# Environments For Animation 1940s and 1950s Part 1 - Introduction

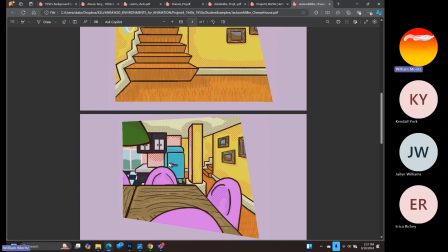My personal taste is that they look better with the thinner lines, but overall,
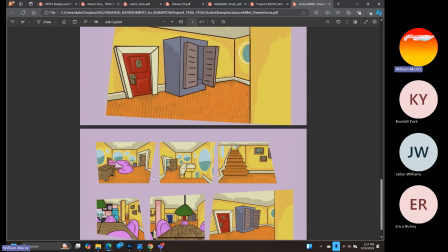this is still a really consistent style and does move you through the space pretty nicely with the use of purple and the rhythm.
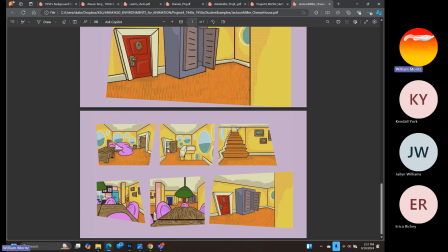So kind of waking up in the bed, getting out the doorway so we can see the doorway, the other side of the doorway, a little bit of the interior because we're using that trash can to move the viewer's eyes or connect the viewer's eyes through the hallway. Heading down the stairs, got the windows that are leading our direction. You got the stairs over here.
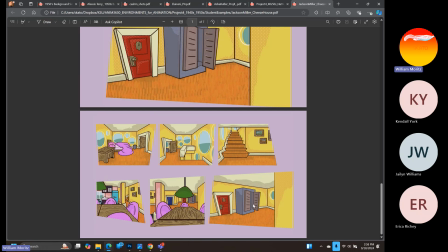You can see into the kitchen. And yeah, it's a nice shot sequence there with some really interesting and innovative uses of texture.
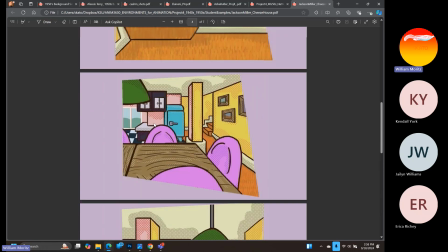And I thought this project turned out pretty strong as well. So you've got some options for what it is that you're able to create here.
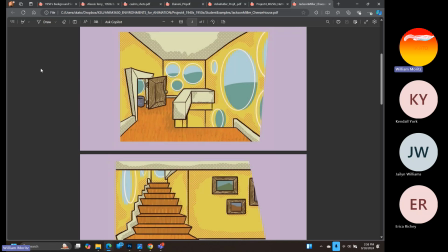I hope this gets you excited and gets you thinking about the style and the design from mid-century modern. There's all kinds of cool ways that you can go about this. And yeah, can't wait to see what it is you end up making.